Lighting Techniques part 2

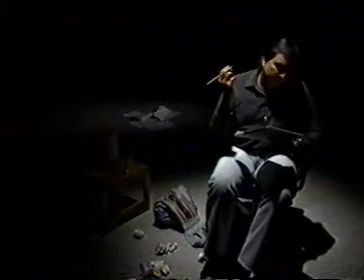[4:51]
In low-key lighting, the mid-gray to black tone predominate.
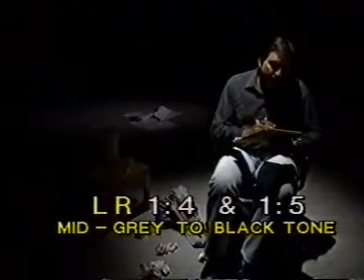[4:57]
Normally, the lighting ratio lies between 1:4 and 1:5.
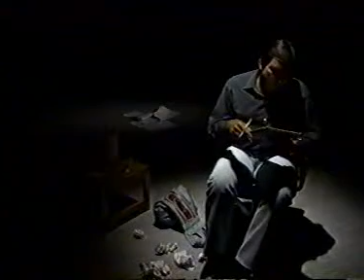[5:05]
The darker tones suggest the mood of restfulness and grief. Let us watch some examples.
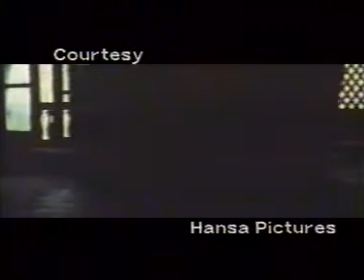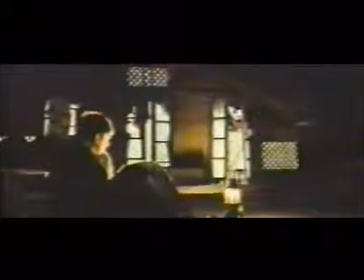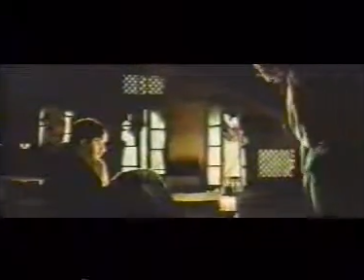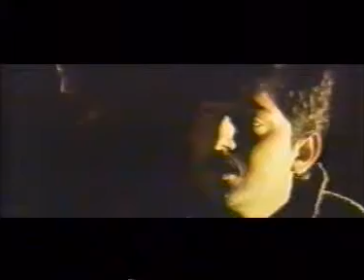There are various lighting techniques by using which one can create an illusion of three-dimensional effects.
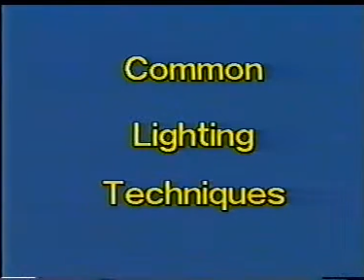Some of these common lighting techniques used in television programs include limbo lighting,
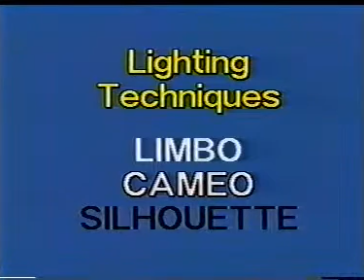[6:24]
cameo lighting, silhouette lighting.
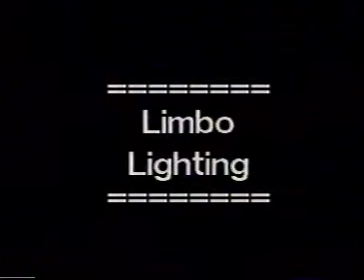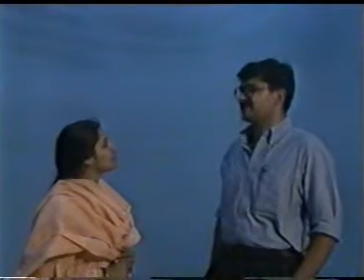[6:38]
Limbo lighting is a technique where the subject is present in front of the totally white background.
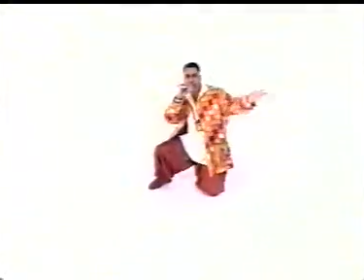[6:46]
It has undefined, endless background, usually with shadowless lighting treatment.
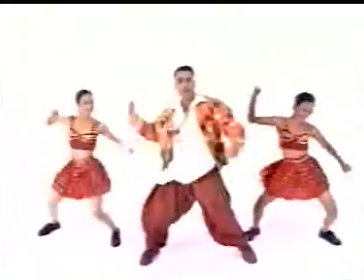[6:53]
It depicts the mood of cheerfulness and romance.
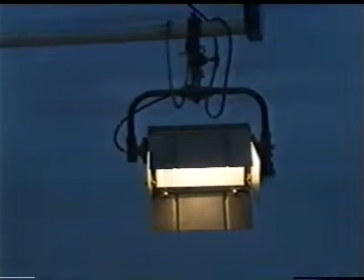[6:59]
A bank of floodlights are used to create limbo lighting.
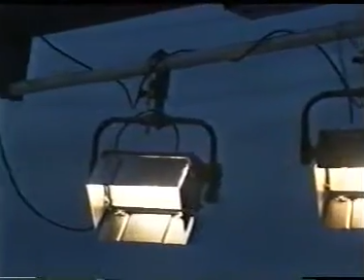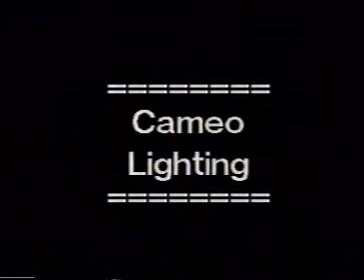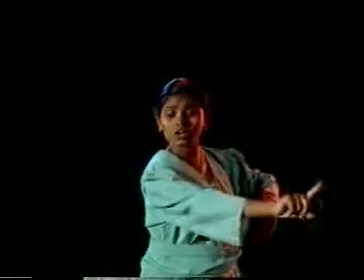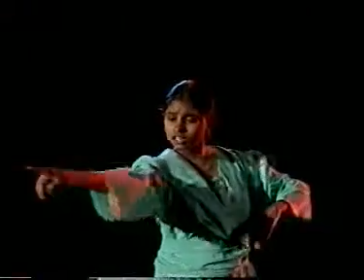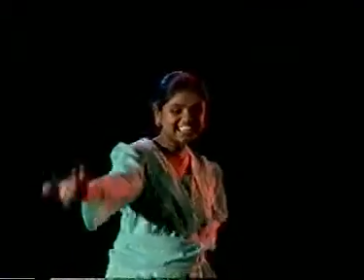[7:26]
Cameo lighting is the reverse of limbo lighting.
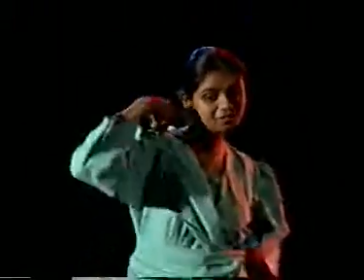[7:30]
The subject in this case is lit against the black background,
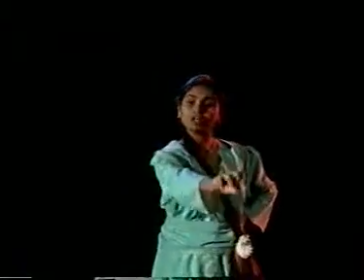[7:35]
where the subject is being isolated and the environment of the shot is fully suppressed.
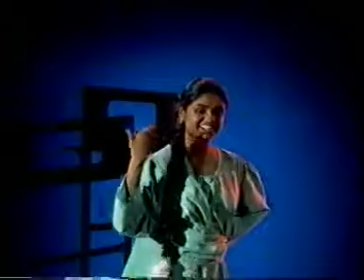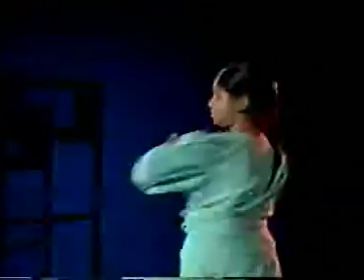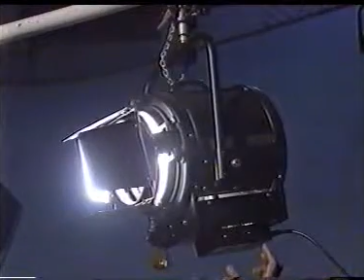[7:57]
Spotlights are mainly used in cameo lighting.
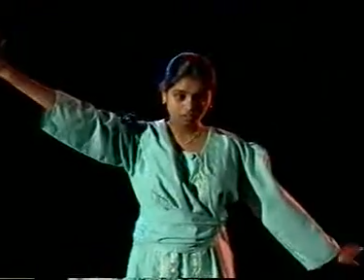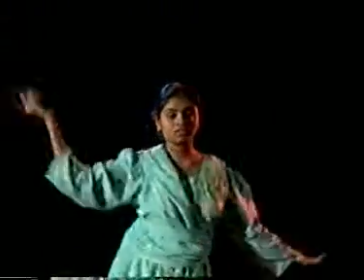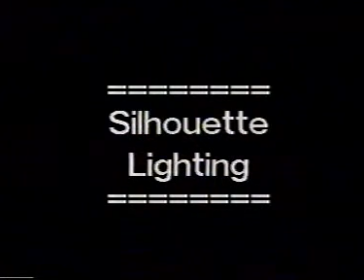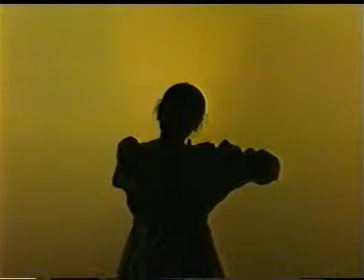[8:18]
In silhouette lighting, the backlights are used strongly to show the forms of the performer and the objects.
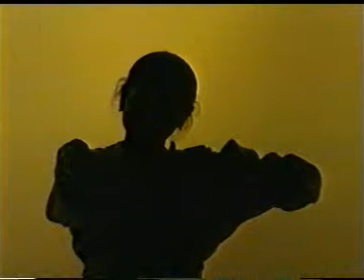[8:28]
Here, the concentration is on the subject outline and surface details are fully suppressed.
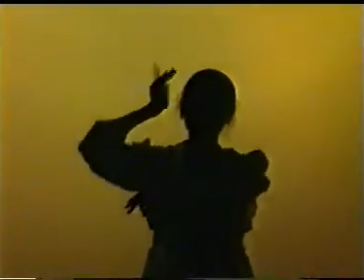[8:38]
Hence, the subject appears black against the light background.
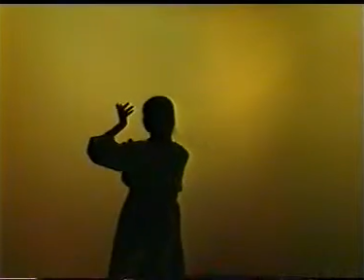[8:45]
Silhouette effects are commonly used for televised dance and mystery programs.